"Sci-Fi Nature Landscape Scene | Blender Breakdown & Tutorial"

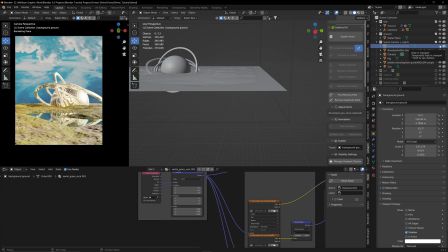4:07 And I wanted it to go up just a little more because when we add in some of our assets later, this just helps fill out that area so you don't get any of the background, the sky, down that low, because I didn't feel like that looked the most realistic.
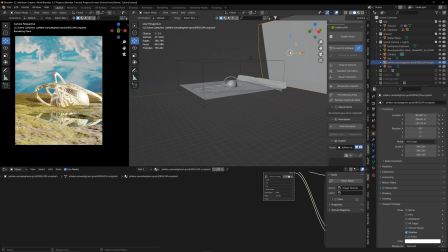4:19 And then for the background, I just imported an image from Unsplashed as a plane. And I like to do this for any of my scenes where you're going to be able to see the sky, because this just helps it look a little bit more realistic than doing what I personally have the capabilities right now in Blender to create.
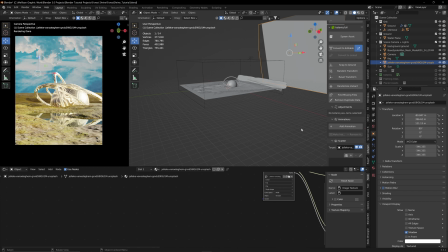4:37 So that's just a quick little tip on how to get better looking skies in Blender. And then the next thing that I did was I always like to add in just a smidge of volumetrics into my scenes because I feel like it helps provide some atmosphere and sort of helps break up the lighting.
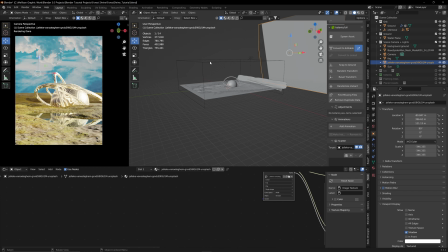4:55 And it especially looks cool with emissions and lights because it helps give some more texture and ambiance to your scene. So that's what this cube is. I just scaled it up to fit my whole scene. A good tip to do with any of these fog cubes that I make is to click on the object data properties and go to visibility.
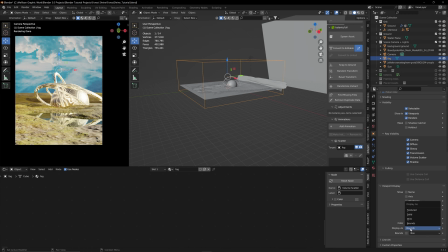5:14 And display as bounds down here in the viewport display. This will make it so it doesn't just take up your whole scene. You can still see and work with what is inside of it. For this shader, what I did was I just deleted the default shader and I plugged in a volume scatter into the volume,
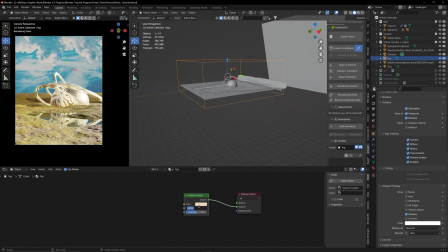5:31 and I just used just the tiniest amount of density because I didn't want that much in my scene, but I still wanted some. So now that everything was kind of set up and ready to go, I needed to start adding in the nature elements into the scene.
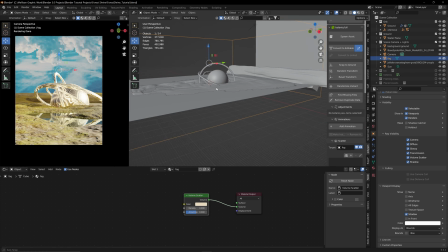5:44 The first thing that I wanted to do was I wanted to make this look overgrown and kind of like this structure has been here for a while.
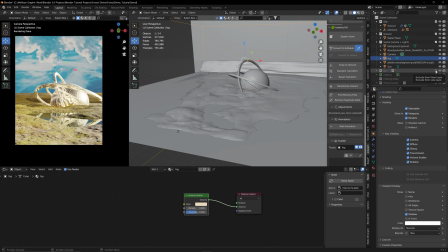5:52 And how I did that was I used this really cool ivy generator. It's kind of an add-on, but it's more of a geometry nodes node tree that you can add in and append to your project.
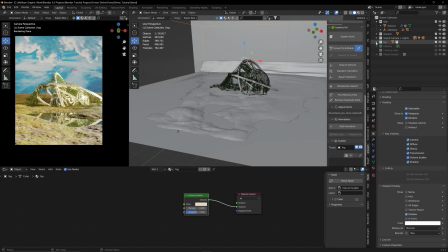6:05 I'll link it down below in the description to the Gumroad. And what this lets you do is it lets you apply ivy to a collection. And so what you do with this is you create a new object.
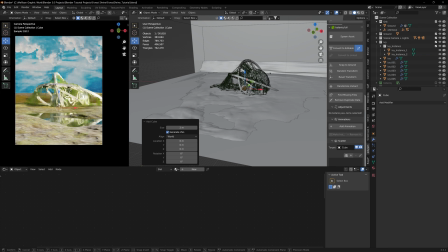6:19 So if you just go and just create a new cube, we can scale this up just so we can see this. And then you go to your modifiers and you go to geometry nodes. This is after you append the geometry node seed into your scene.
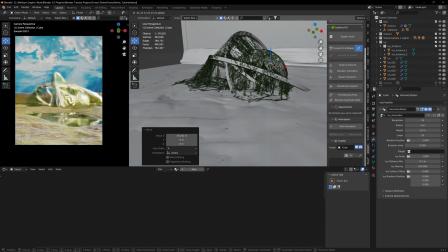6:30 And then what this will do is this will create an ivy spot that you can then go to a target collection. And for that, I have this orb collection. And what this will do is this will let you have ivy that'll move around your scene.
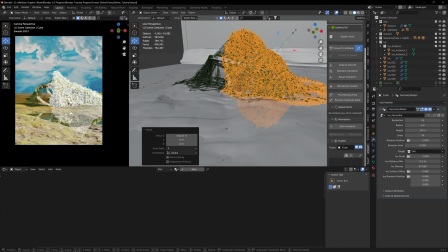6:43 And then you can play with the density. You could play all this. You could scale it up or down. And so this is what I did to create this ivy.
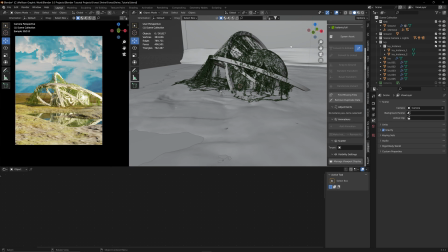6:50 This is one of my favorite things that I found using Blender. And I would highly recommend you getting it. Again, I'll link it down below in the description. So once this looked overgrown, the next thing that I did was I wanted to fill out the foreground a little bit.
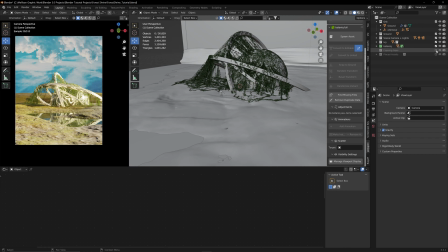7:07 And so what I did with that is framing tree. I always like to put in some trees in the front to kind of frame it. It helps add some depth to the scene, so you have some pieces in the foreground along with the background.
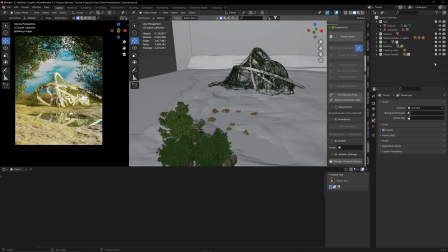7:19 And then I went through and I hand placed a bunch of rocks around the water area and in the foreground as well. I like to hand place some assets in my scene and also scatter a lot of them. I feel like hand placing just lets you get things exactly where you want,
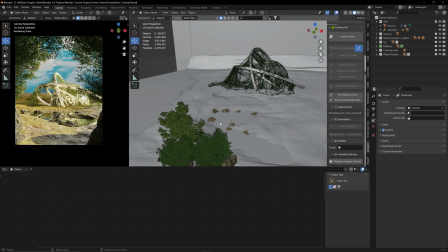7:35 like with these foreground rocks and with these rocks around the riverbed, because I wanted some to be kind of in the water and around. It just gives some more depth to everything and how everything looks so far.
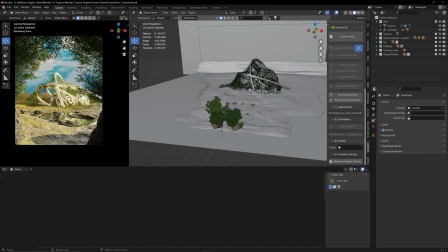7:46 And now the last little bit, this is the bulk of this scene that kind of fills this out and helps it look.
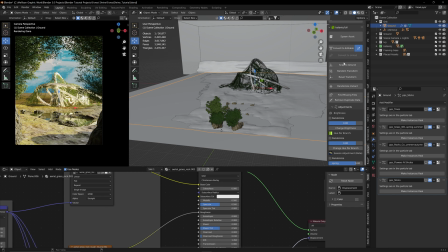7:55 Like the final one is if you go to this ground within the Botanic add-on, there's a cool scattering feature, and I have all these different scatter sets that I made and then applied it to this plane. So with the trees, we'll go ahead and make this visible. I just added in some trees because I wanted this to look like a forest clearing.